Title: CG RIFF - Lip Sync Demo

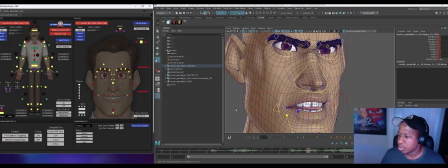It wasn't part of the key all, I guess that was happening. Okay, so anyway, so maybe I do a little bit of this, pulling this whole mouth back. And again, we just kind of want to grow into that shape. It's still the same TH shape. We're kind of living in that pose. We're just giving it a little bit of change.
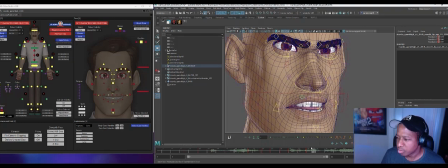So again, kind of thinking about the arc of this corner, I'm kind of keep it low,
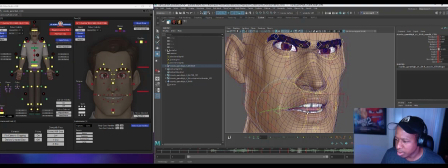a little lower here, so that on the second
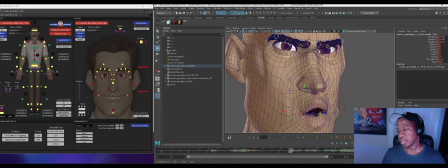kind of has somewhere to go. This kind of, again, just kind of following that same sort of arc. And I usually pay, you know, more attention to the closer corner in terms of arc. If I'm doing this kind of 3/4 cheat, this one's a little, you know, harder to get a sense of where it's at anyway, because it's tucked away in that, you know, tucked away in that
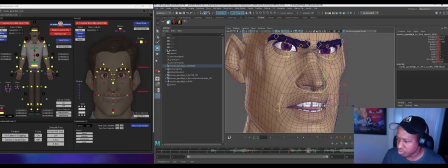cheat. But it can have a little growth as well.
Who is it? Who is it?
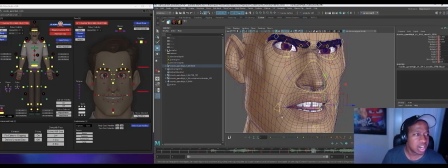All right, so now we got to get into a, you know, think. We got to get that tongue back out of there and back into something toothy and kind of wider for think.
Who do you think?
We want to really feel that, you know, kind of the corners travel quite a bit there. So let's Skill again.
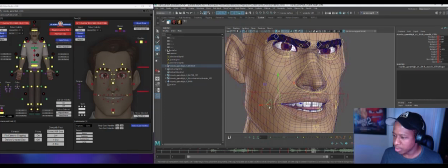And this is just one frame right now that I have it as, so he's coming out with quite a bit of gusto. Turn the zipper off. So we want that back one moving as well. We want this.
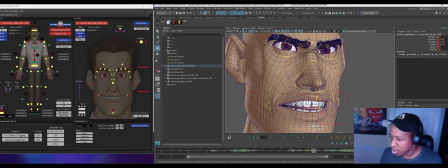A lot of teeth in an E, I think. Opening the jaw some. Let's get this tongue. It's just back default. I think it's probably fine.
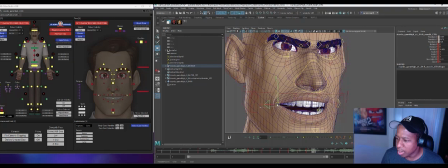You know, and so you're thinking about like kind of like squashing and stretching. When your lips pull wide and you kind of get that straight, you know, in this case, you know, probably get the straight on the bottom lip. Your lips also tend to kind of like thin out as well.
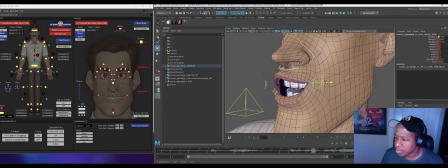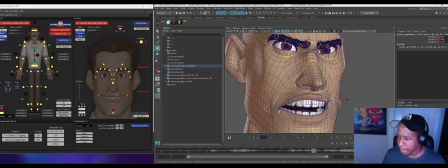And so there's kind of a straightening and kind of thinning out of the lips that happens. So just kind of keep that kind of basic idea in mind as well.
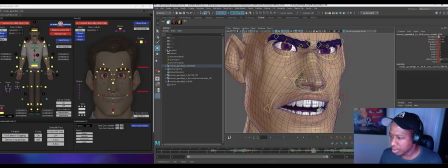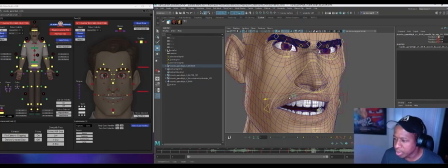You're kind of building your shapes, so some of these, you know, can tend to actually move out towards the corners. So this corner's feeling a little high, so I'm going to just
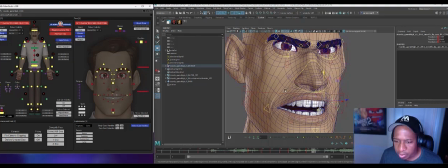that's feeling a little kind of bucktooth and horsey, so I might not need that much in terms of the
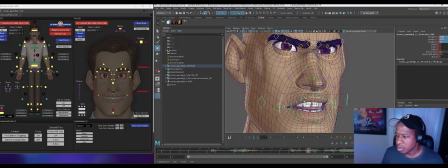lip out.
What do you think?